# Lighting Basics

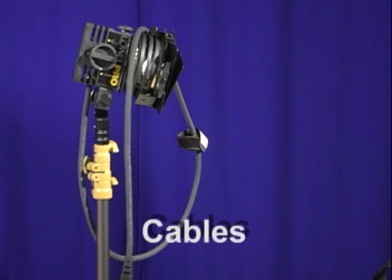0:06 This is the Lowell Pro light. You'll find 2 of these in each of the lighting kits.
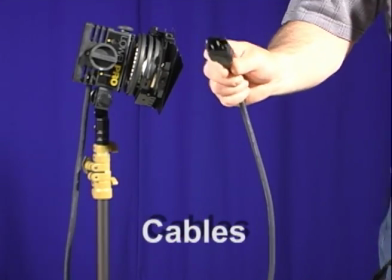0:11 Every one of these lights comes with this short pigtail cable attached to it.
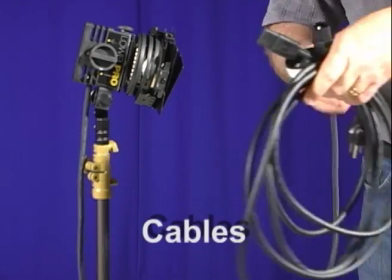0:17 In order to plug this into the wall, you have to attach this longer extension cable to the pigtail.
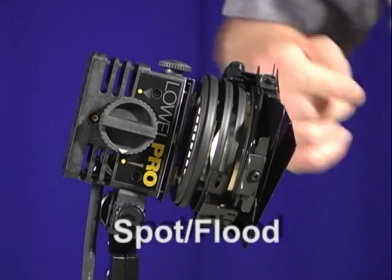0:26 A couple of the controls that are important for you to know are the spot flood controls.
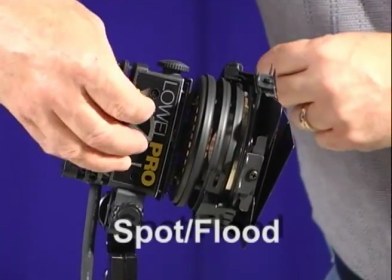0:31 So when you have this backed off to here, it's now on flood.
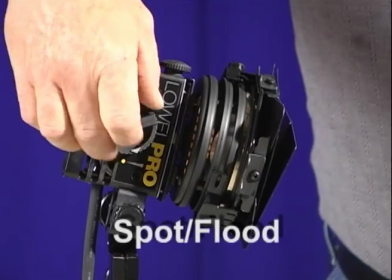0:41 When you move it forward like this, it goes to spot.
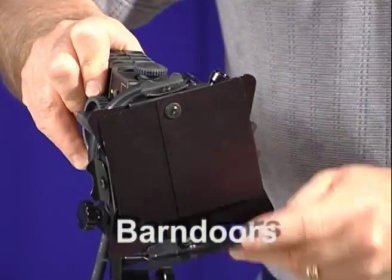0:47 There are barn doors here that you open these up in this fashion,
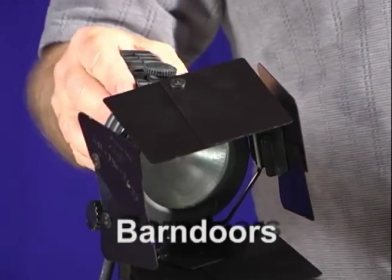0:53 and thereby you can control the spill coming from the light.
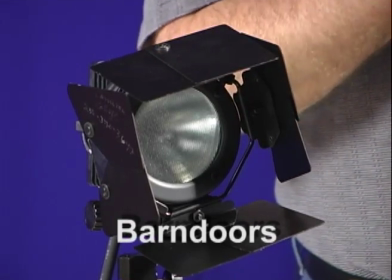0:57 This light has a frosted glass on it, which provides a pretty nice light, but you can also add some
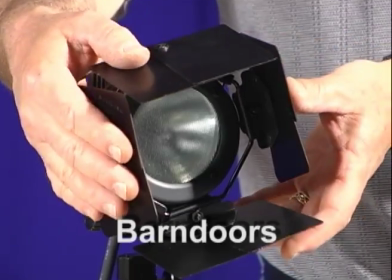1:06 diffusion to this, and I'll show you that in just a moment. But I just want to point out to you that with the barn doors, you can control spill like this,
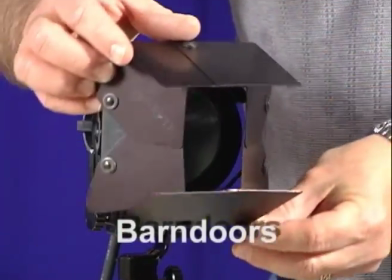1:13 you can control it that way, you can control it this way, you can do all kinds of things with it.
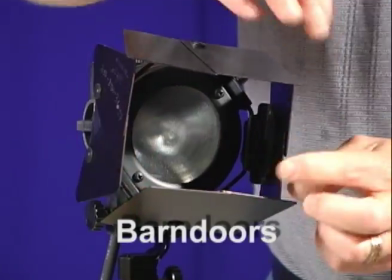1:18 The other thing about these barn doors is that they will spread out, they will give you a different perspective and a different aspect.
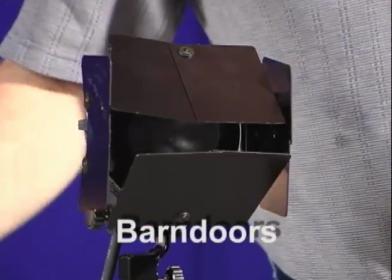1:25 So when you're using them, so for instance, if I've got them like this, you can get a wider beam of light heading out here.
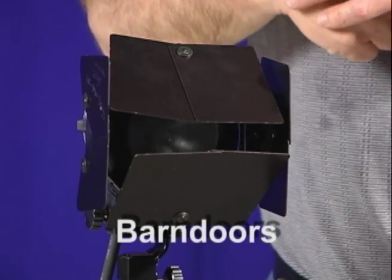1:32 When you're using, just experiment to see which barn door situation is going to work best for you.
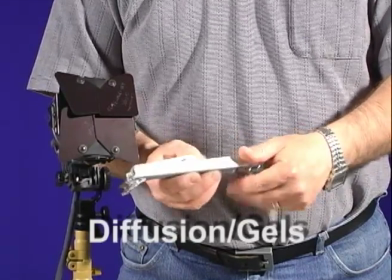1:38 You will also find in the lighting kit a bracket that looks like this, and it's kind of a confusing thing,
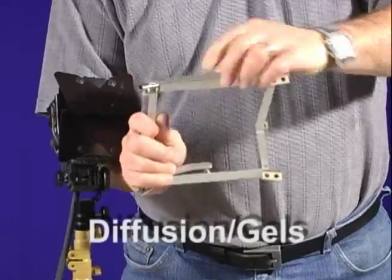1:44 but the first thing you need to do is just spread this out like this so that you end up with basically a rectangle.
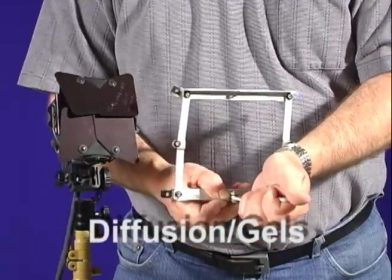1:51 Then on the back, you pull this out so that you've got an extension that comes out, and this bracket should then look like this.
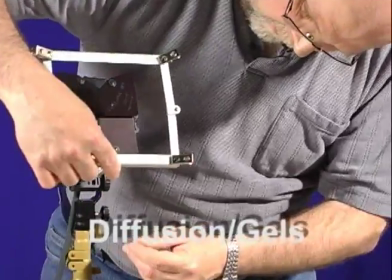1:59 And what you do is you put this end of it in here, in this little slot down here, and you tighten it up.
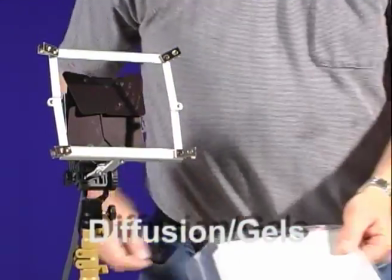2:07 Once you've got that in place, you can add, we have a kit of diffusion and gel material.
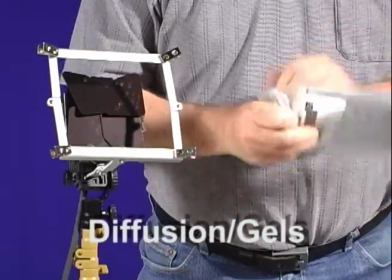2:15 So you can put some of that material on if you want to give your light a softer color.
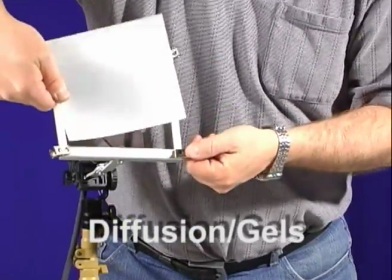2:20 This is a frost material, for instance. Put this on like this,
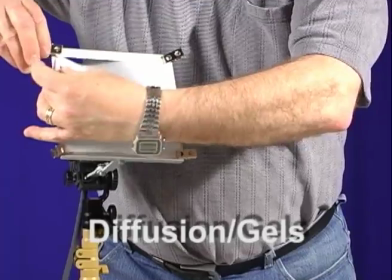2:27 and it will give you a different quality of light.
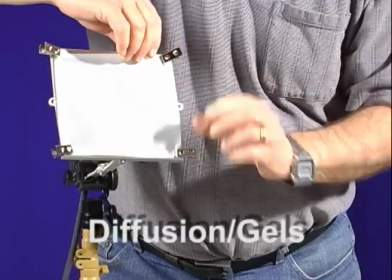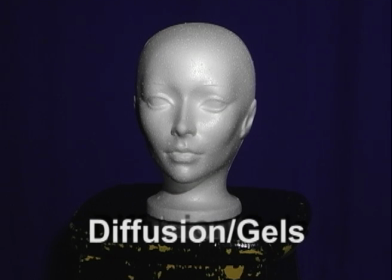2:40 So this is what it looks like when you have a light without any kind of frosting or diffusion material on it at all. So here's a shot of Dolores with some frost material on it. Now I've had to open up the aperture a fair bit, but you can see that the light is a fair bit more attractive as well.
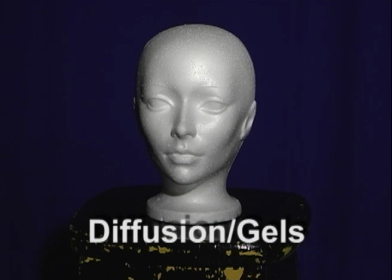3:00 And here's Dolores with a little bit of diffusion material on it. It again softens the light, gives a nicer look to it. And also you don't need to have the iris quite so wide open. I've actually been able to close it down a fair bit to make this work.
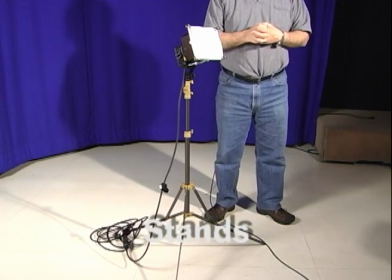3:14 Just a couple of reminders about how to use light stands.
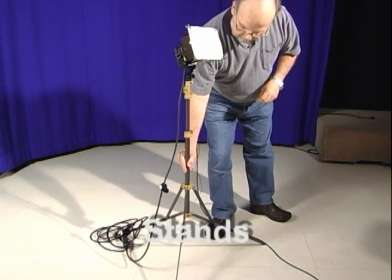3:18 The first is that remember to use the widest tubes, the thickest tubes first.
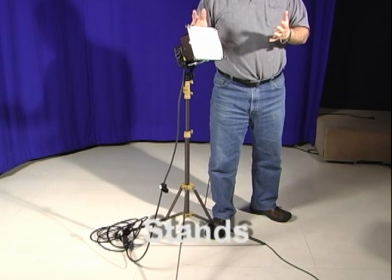3:25 Also remember that when you're setting up a light stand, you want the light to be approximately twice the height of the subject that you're shooting.
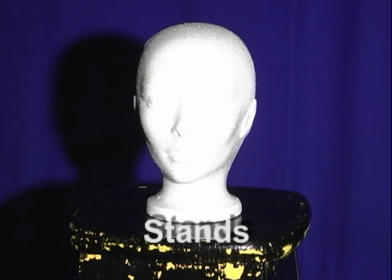3:33 I'm shooting Dolores with the light at just about her eye level, and I've actually overexposed Dolores a little bit so that you can see that there is a shadow behind her. So if you shoot with your light right at somebody's eye level, inevitably you're going to end up with a shadow. If you raise the light,
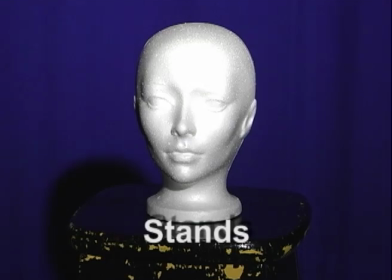3:55 and just about right about here, you just have to tilt it down.
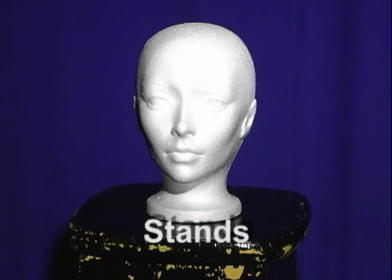4:04 If you raise the light, you'll find that this is about twice the height, and you'll see that the shadow has completely disappeared.